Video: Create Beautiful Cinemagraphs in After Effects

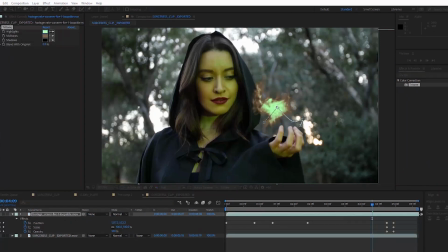Let's change all three colors to different greens. Cool the fireball looks pretty good now let's add some glow. I'm gonna just duplicate the fireball layer and add a fast box blur to it and let's increase
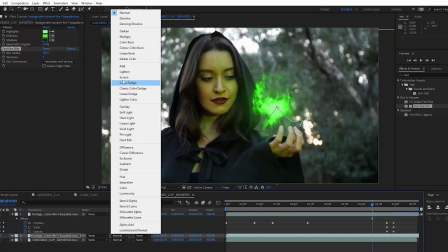that blur and let's change the blending mode of this to add and now we have a nice glow.
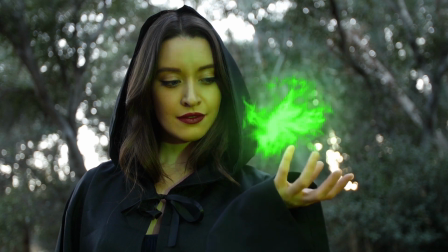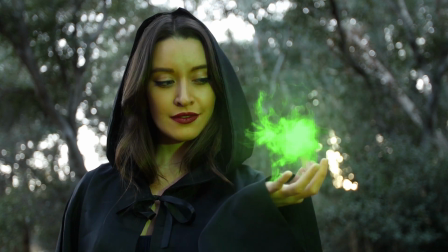Not bad the loop is looking pretty good. For the previous version I had to use a few other techniques so here are some bonus tips.
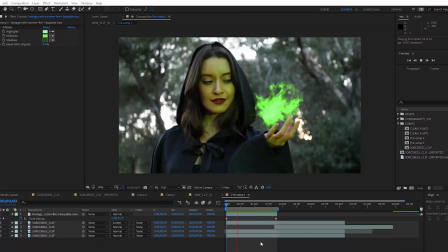For this one I didn't have the fireball fading in and out at any point it was looping the entire time. Right now the seam of where the loop starts is pretty obvious to me since both the video and the visual effect loop at the same point.
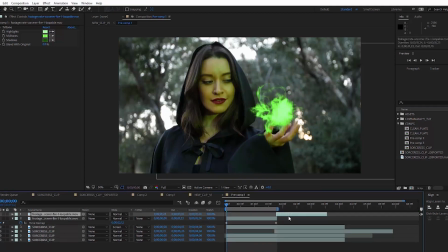We can actually avoid this by duplicating our fire effect and dragging it over so that it loops twice and then selecting both of those layers and just offsetting them a bit.
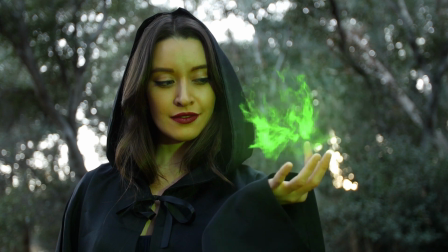That way the visual effect starts looping at a different frame than the video loop. Cool that's it for me let's see what Adrian's working on.
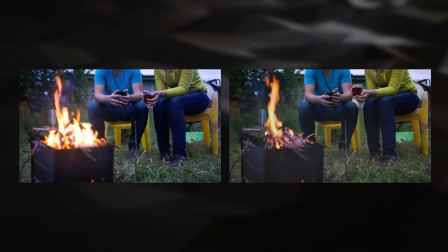I am working on a number of things over here, Chris. If you consider two to be a number, which I do because I learned counting early on,
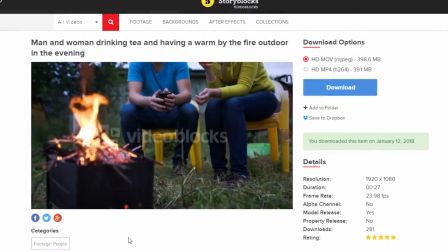I'm going to make two different cinemagraphs using the same piece of footage, and this is what that footage looks like.
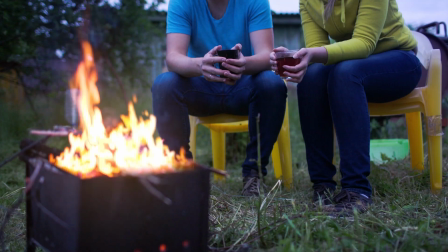This first example is going to be the easier of the two.
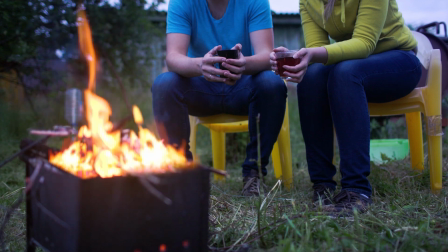Basically, we just need to freeze these people in the background, which will be pretty easy because they're already kind of not moving, and even if they were, it would still be pretty easy.
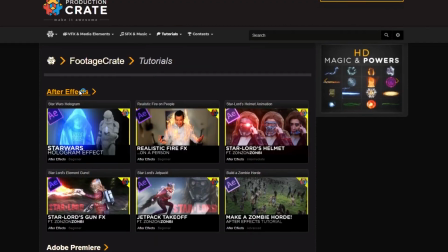And we need to make this fire looping. Now, I've already made a tutorial on making fire loopable so you can go ahead and check that out in the card if you want to.
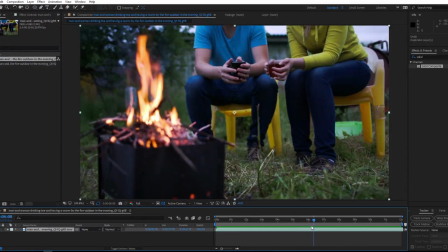What I'm going to do is just pick a kind of arbitrary place to be my looping point and I'm going to split my footage with ctrl shift d
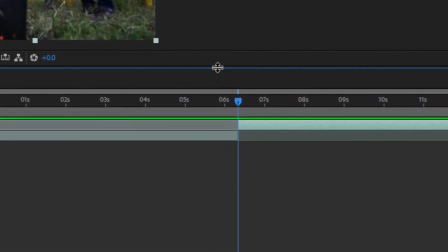so that'll duplicate it but it also cuts it right there wherever your playhead is and I am going to move to the beginning and my
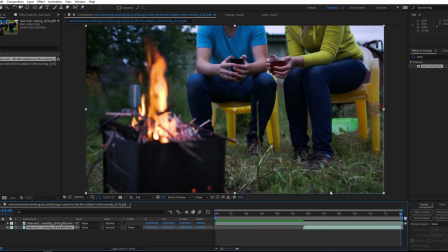top layer I'll move to the beginning of the timeline and my other layer I'll move to the end because the part where I cut it is going to become our new looping point. What you might be tempted to do is just kind of fade out that top layer the thing is fades tend to draw attention to themselves kind
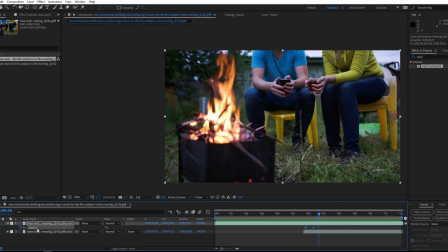of really obvious that we just faded it out there what we are going to do instead we're going to use a linear wipe transition we need to
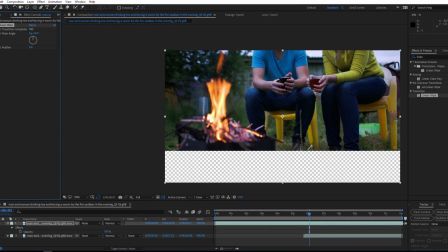change the wipe angle to zero i believe and we can just move the transition up and down to verify that it's going in the direction we
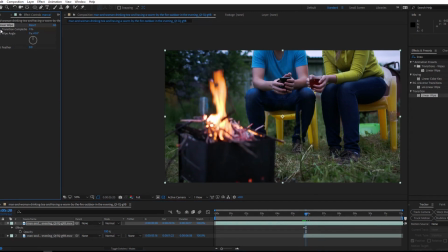want which it is so let's just set it at zero and move forward a couple of frames and set it to 100 and then just kind of
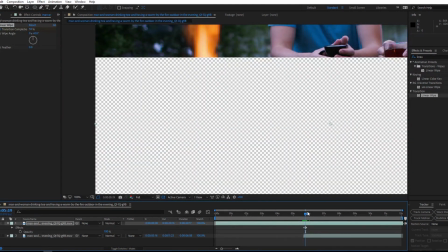go through the frames and verify that this transition is sort of moving at the same speed that the fire is going up.
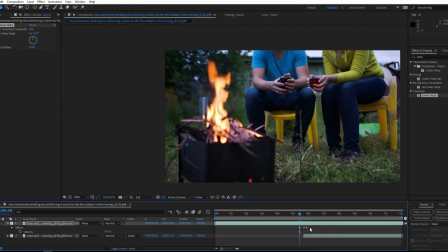And if that looks good, just go ahead and feather it out and turn your other layer back on and you can see what we've done, which right now is still drawing a lot of attention to itself, but it's looking better than just the normal fate. And now I will duplicate my footage, make a freeze frame, and then mask out the fire or whatever it is you want to keep moving.
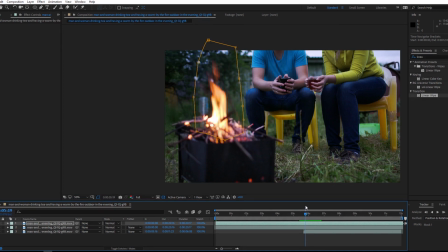And as you can see, it's still not perfect, but it's starting to look a lot better. So we can bring in our mask a little bit where we see issues.
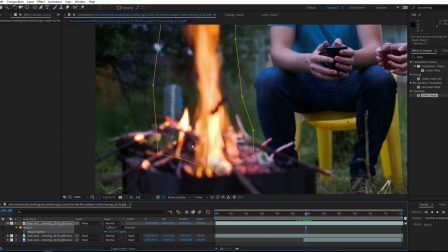Right now I can see these little flames on the side pop in where they weren't there before. So if I just bring in my mask, I can cut those out like they were never even there.
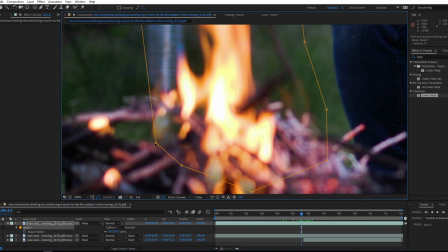But that's a little bit of a double-edged sword because now I brought in this flame that is frozen in time and that shouldn't be there because we want the flame to be moving.
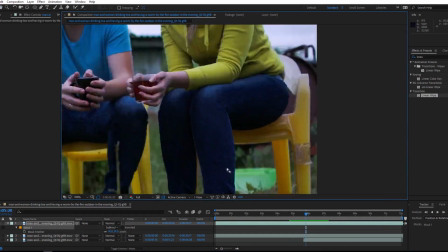So we'll kind of find a happy medium with that. And then the last thing that I would like to do to kind of help disguise the transition here is just to go over to footage crate.
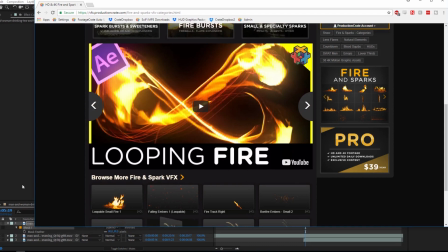Let's do search for fire there's that looping fire tutorial i was talking about and if we just click browse more fire and sparks we can find
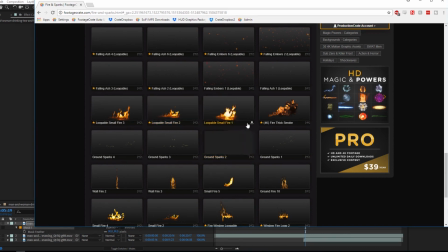the ones that loop here they are so just grab any of them number one is free so if you're not a pro user just use that one
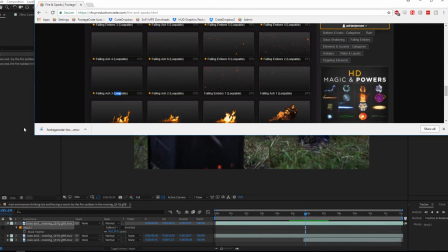i'll go ahead and pick number three because i can i'll bring that into my composition i'll right click on it and click interpret main
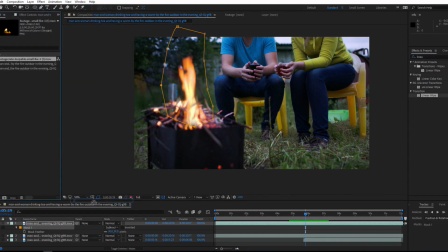and i'll just change the loop time to something bigger so it actually will loop and i'll bring that into my composition and i'm gonna go ahead and change this into a screen and transfer mode and i'm going to take a mask and cut off the bottom part with the reflection and all that because I'm not going to need that for what I'm doing here. These assets already loop pretty seamlessly so that's why we're using them to disguise the other loop that we made in this composition.
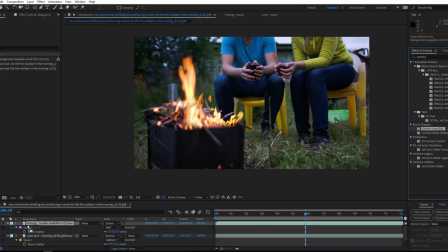So I'll just bring that into position and I'll add a camera lens blur to it because this fire that we're trying to blend it with is out of focus.